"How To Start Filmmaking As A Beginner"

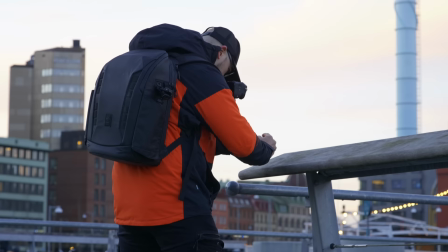There's so many things that you can enhance in your videos when you're using different filmmaking techniques. Whenever I'm shooting with a phone, especially, I try to have a dual hand grip so that I hold like this.
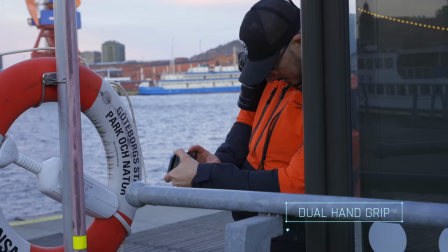If you were to hold it with one hand, you're going to get a lot of shake, and it's not going to look as good. Holding it with two hands and then trying to do slow movements with your entire body. don't do like
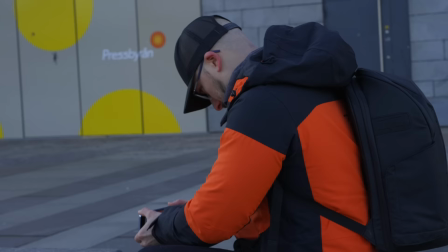this because it's not gonna be as good as if you were to push in slowly like that.
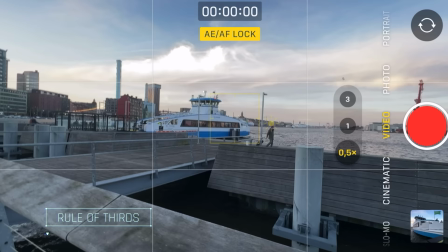Look in my iPhone you can see that I have the rule of thirds activated or sort of like a grid so that I can easily frame the shot according to that and make it look interesting in a matter of seconds and when you start to learn how to use the rule of thirds
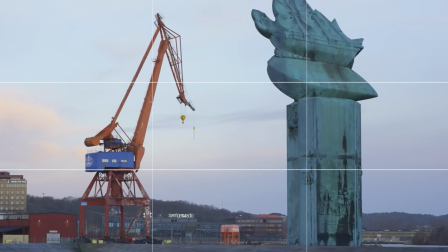you're also gonna have a way easier time when you go up to a bigger camera to frame your shots and make sure that they look more professional.
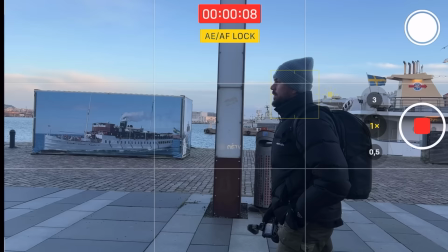For example in this shot You can see me filming Anton when he's walking and what you need to
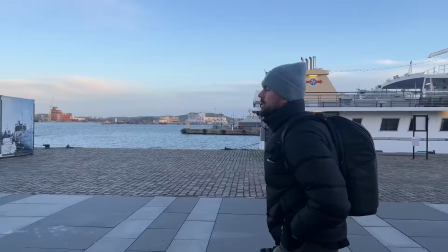think of when you're framing according to rule of thirds Is that for example if Anton is looking to the left?
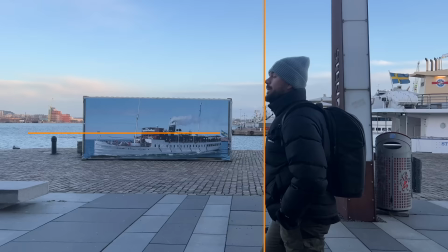Then you should put him in the right hand side of the frame because you want to give space on
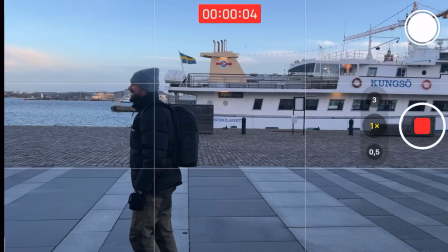The side where his face is looking towards because if you were to frame it differently
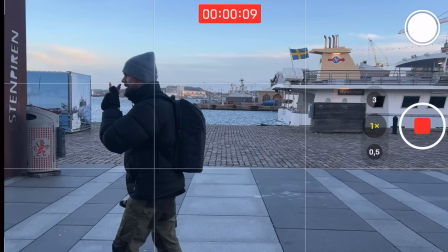It would look very weird since he's walking to the direction which is basically just outside of frame.
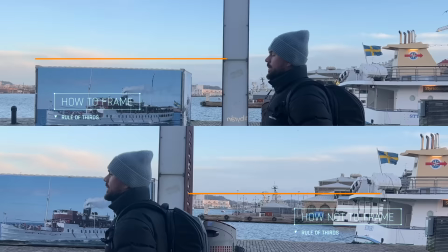So when you see those shots side by side it kind of becomes obvious why you should frame with space on this side depending on where the person is looking. But it also depends on what kind of shot that you're capturing because if someone is walking you want to make sure that you have space on that side
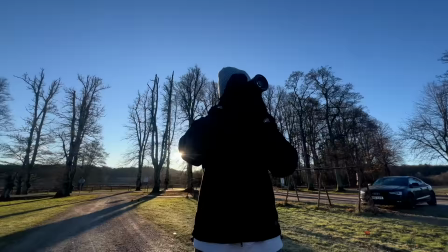but if you're just doing for example an orbit around a person then you might want to keep the person centered in the frame instead.
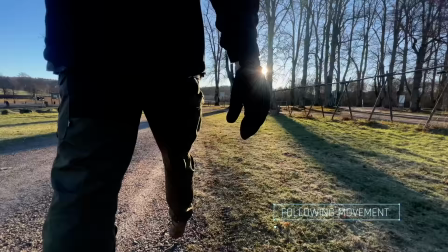When you're following the movement of a subject it's also making the video a little bit more intense it makes it feel a little bit more alive rather than if you just were to do like this so walking with the camera and being in the action is also very important for the videos to make them feel different depending on what it is that you want to capture when it comes to frame rates you have to think about what it is that you want to capture and why you're shooting in a frame rate that you do for example if I'm gonna shoot one of the bikers that is swishing by is gonna look something like this if I use 25 FPS.
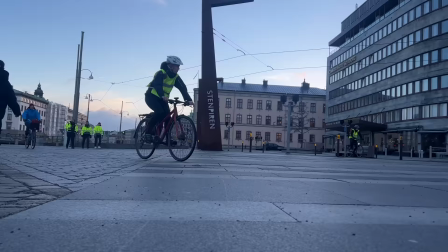And if I go up to 60 FPS and shoot the same kind of shot it would look something like this.
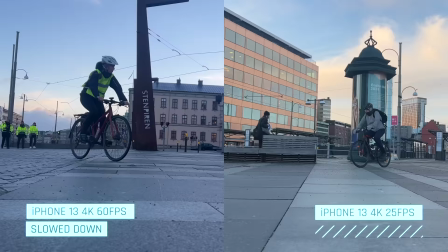Playing them back side by side you're probably not gonna see that much of a difference unless we slow them down because that is where you get the advantage of actually shooting in a higher frame rate. And one of the questions that I get a lot is can you shoot b-roll with a phone? And when I say b-roll, I mean the kind that I did back in the day.
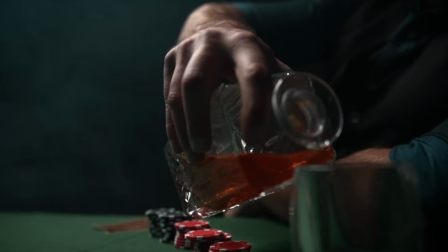But yes, you can, but it's not gonna look the same.
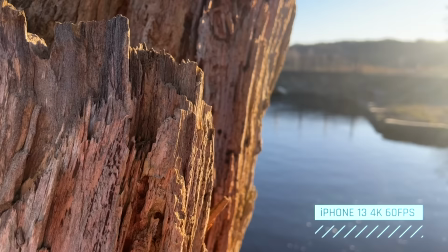It's not that you can't get a blurry background with your phone because if you move close enough to a subject with your phone and make sure they set the focus, you're gonna blur out the background.
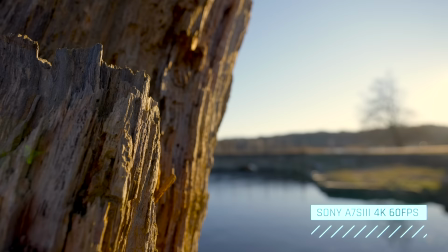It's gonna look good, it's gonna work for most videos that you do, but if you want to move up to a more professional standard and have a better image quality then
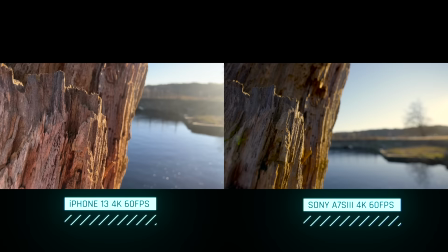moving up to a bigger camera will help you get a smoother blur on your backgrounds but also better exposure and more dynamic
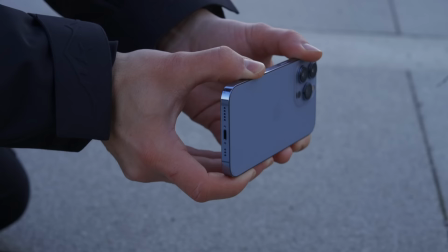range. Phones are incredibly good today and this is probably going to be more than sufficient for anyone that wants to start their own filmmaking journey. Filmmaking is basically a bunch of shots that is compiled into one single video in the editing process and if you want to learn how to
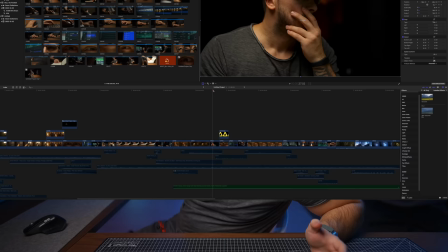edit like me you can jump in to the link down in the description and check out my Final Cut Pro course because it's covering everything from start to finish that a beginner needs to know in order to be able to learn how I edit my videos.
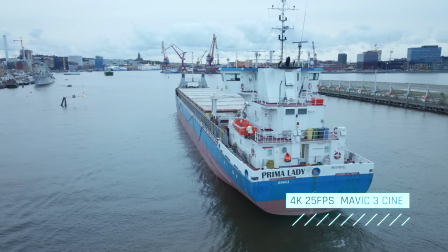You're also going to get footage so you don't have to go out of shoot. You can just start jumping to the practice.
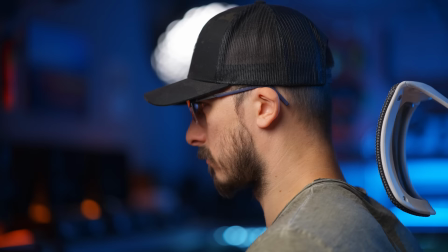You're going to get a free plugin. You're going to get my personal commands in Final Cut Pro so that you can use them in your own settings when you're editing.
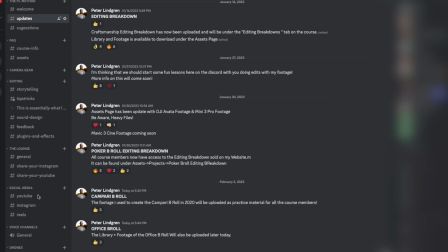And also you're going to be able to join in on the Discord server with me in it and we can talk and discuss the different videos that you're editing. Link in the description. Check it out. Capturing environmental shots, in my opinion, is something that is very hard. What you can do is try to kind of look around you and try to see if you can find something that looks interesting and standing
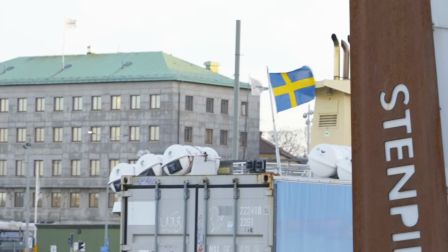in this spot it's kind of hard but over here I can see that we have the Swedish flag and I'm thinking that I'm probably going to capture that
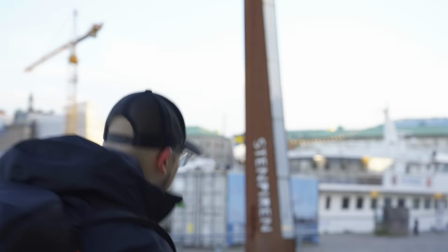behind like the... Oh, eh.
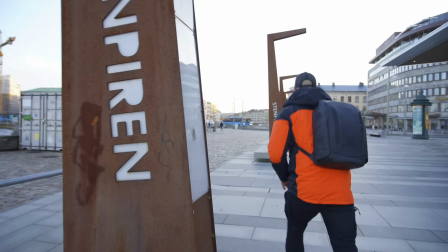Damn, what? Let's see, maybe we should walk up to that container instead. And this is also a perfect sample, where I would use 60 or 50 fps to capture the movement of the flag, because this movie is so intense. Like this. Damn. Way. Oh, what?
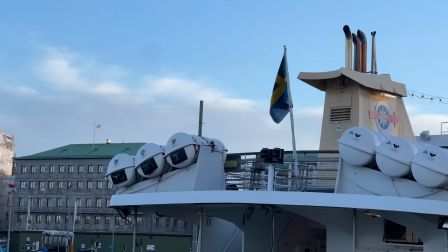So what I tried to do was that I tried to keep the flag on one of the lines of the with all thirds so I could keep it a little bit more interesting when we look back at the shot and then we can slow it down it's gonna look kind of cool again
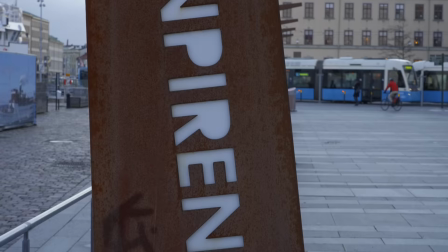it's very important that you try to think of what the surrounding is like what you see when you're looking around so that you can
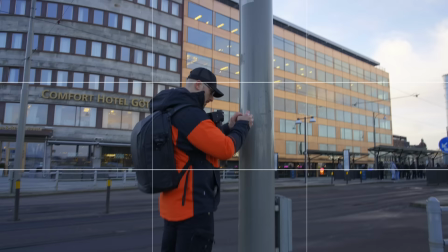capture the details and the essence of being in the place that you want to capture I think that is that is one of the most important things when it comes to filmmaking so how do you apply all the things that we've talked about in this video so far to a bigger camera. Well, it basically works the same. There's a couple of things that is different, but you can shoot in auto with a bigger camera as well.
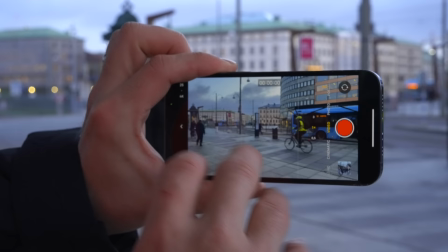Just flick it into Auto and it's gonna do the job for you.
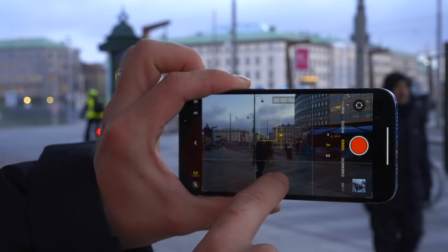The difference here is that you can't do just like the tap and hold and drag, swipe up and down. You gotta learn how to use the shutter, aperture and the ISO. And we basically call this the exposure triangle. And once you learn this, it's also gonna be way easier for you to know how to get a specific shot. For example, when you're shooting with camera that is big and you have a lens that is an f4, for example. That is kind of a basic kit lens. Then if you want to have a blurry background with that lens,
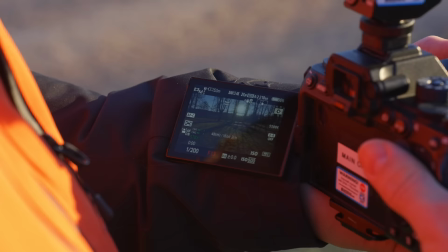you want to try to adjust the aperture so that it has as low as a number as possible. In this case it would be f4.
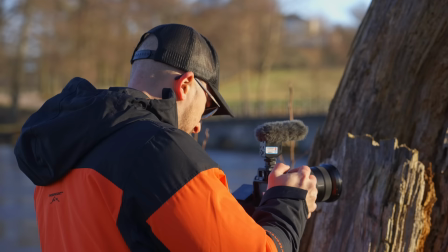And you would also want to move closer to the subject so that the subject is close to the lens and background gets blurred out. Because what aperture does is not only controlling the amount of light that your camera can consume, but also the depth of field and the focus plane. So the lower the number on your lens, the more blurry the background is going to be.
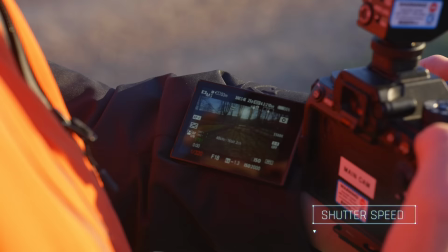And once you have adjusted the aperture to your liking, you can adjust the shutter speed. So if you're shooting videos, one of the simplest standards is to think that you're shooting double the frame rate as we talked about previously.
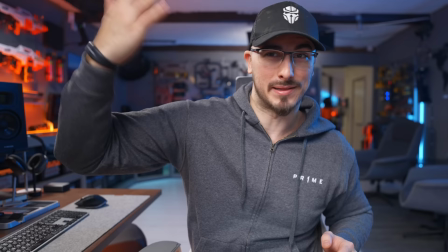And doing this will give you the smooth motion blur in your shot. For example, when I'm waving my hand like this, you can see this kind of blurred out because I'm shooting at 1 over 50. But if I were to crank the shutter now to 1 over a thousand, sorry I'm just gonna expose correctly, you can see here
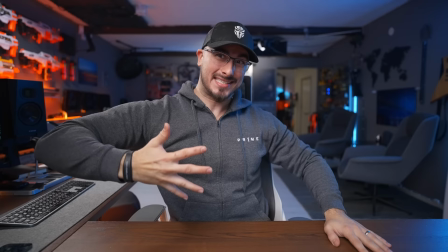that when I'm doing this with my hand it is like you can see every single finger of my hand.
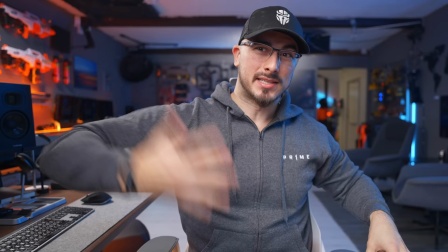Back again down to oh oh oh one over 50 down we go with the ISO and we do it again. You can see this kind of blurred out. This is a very great example of how shutter speed works and it totally depends on what you want to capture. For example if you're shooting a lot of sports and you want to make sure that you get really like sharp and perfect images when you're shooting video, crank that shutter up. Make sure that you have it high. Don't care about the rules that are set for filmmaking. But having a general rule of how to set your shutter is very good so that you get a nice looking image in your final result.
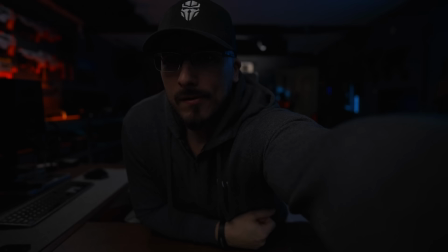And as you just saw, when I was adjusting the shutter speed, in order to compensate for the lack of light,
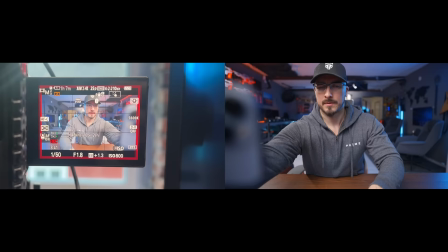what I did was I dragged up the ISO. Because if I don't drag up the ISO we're just gonna have a very low and exposed picture.
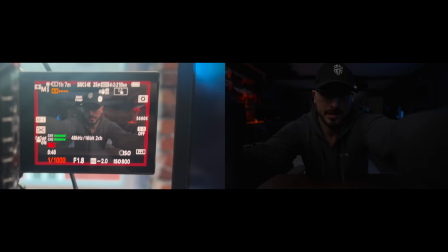So let me do this again.